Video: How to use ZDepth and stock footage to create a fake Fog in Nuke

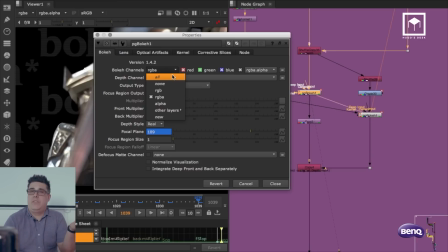Otherwise I didn't have to do a separate one, I could have just made a to all,
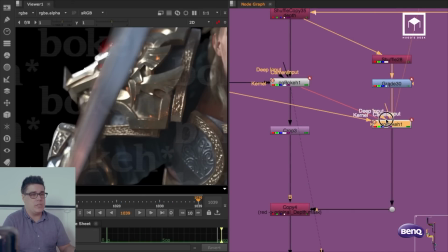that's why I have a separate, but there are clones, so whenever I do one, the other one changes as well.
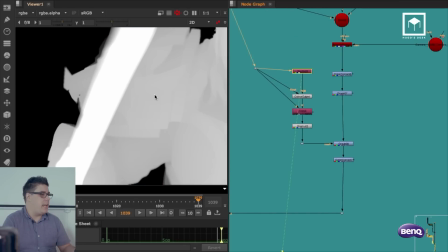And so what happens here is I shuffle it out, like I said, get pre-multiplied,
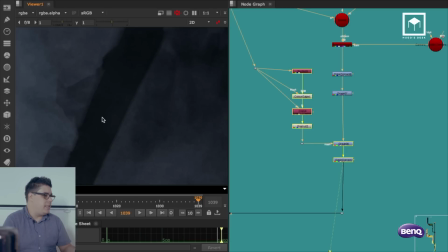merged, and then that smoke gets done now the reason i did the pre-multiplication is because of the edges so if
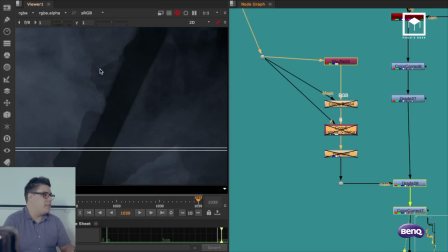i if i don't do if i don't do this these
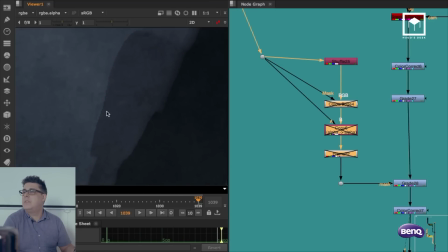are the edges that you get you basically get a really raw edge from the from the depth of field because the depth of field is not anti-alased so what i do is i do an edge extension and then i put a pre-mult so that will effectively put the edges back to
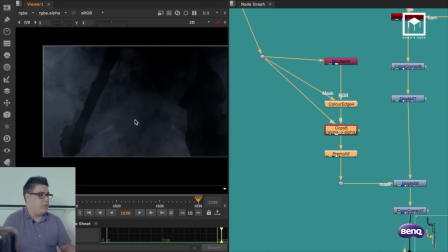where they were with still using a fog pass and so now this fog which is what I call the fake two and a half fog that's
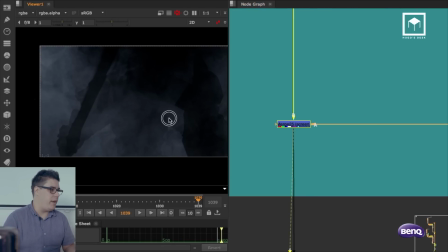what I usually call it and then gets applied on top of the actual render and it just gives you a bit of atmospheric flying around so if
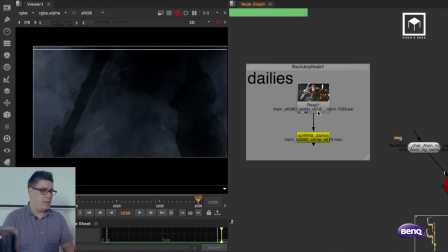I look at the final render you see that the smoke that
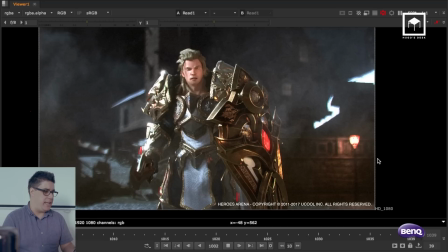goes through him kind of feels like it actually is going through his body
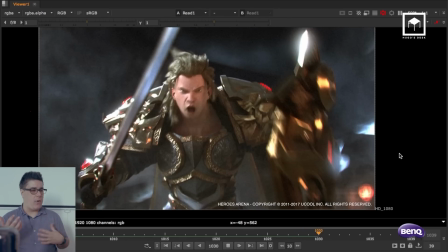in certain certain like the shield and the sword is in front of the smoke but also in the back so you have all the smoke kind of feeling
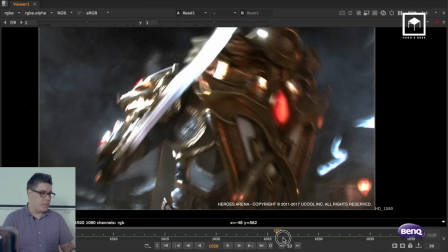like especially if you look down here on his armor you kind of feel the smoke kind of goes through here and it gets cut by the
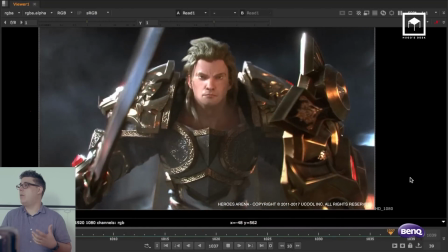shield so it's a it's a remarkable effective technique to do smoke without having to actually do real 3d smoke you guys know what I mean kind of works really well I do this on every project even if I have a smoke layer I just put it in because
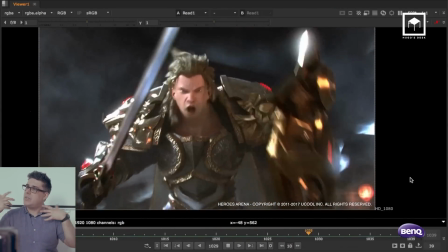the more realistic elements you have the more nicer it will look and it will kind of look a bit more real.
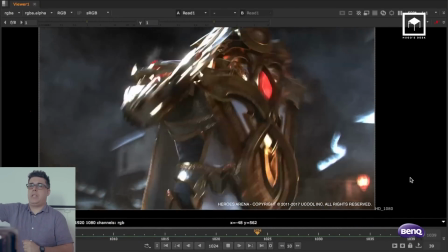Of course keep in mind this project is not supposed to look real.
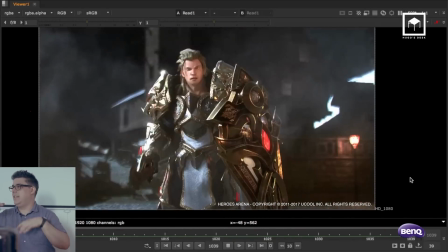This is a stylized trailer with like these characters they don't look real at all so then they're not supposed to look real they're supposed to look like the game so that's why they look like that. You guys all with me still?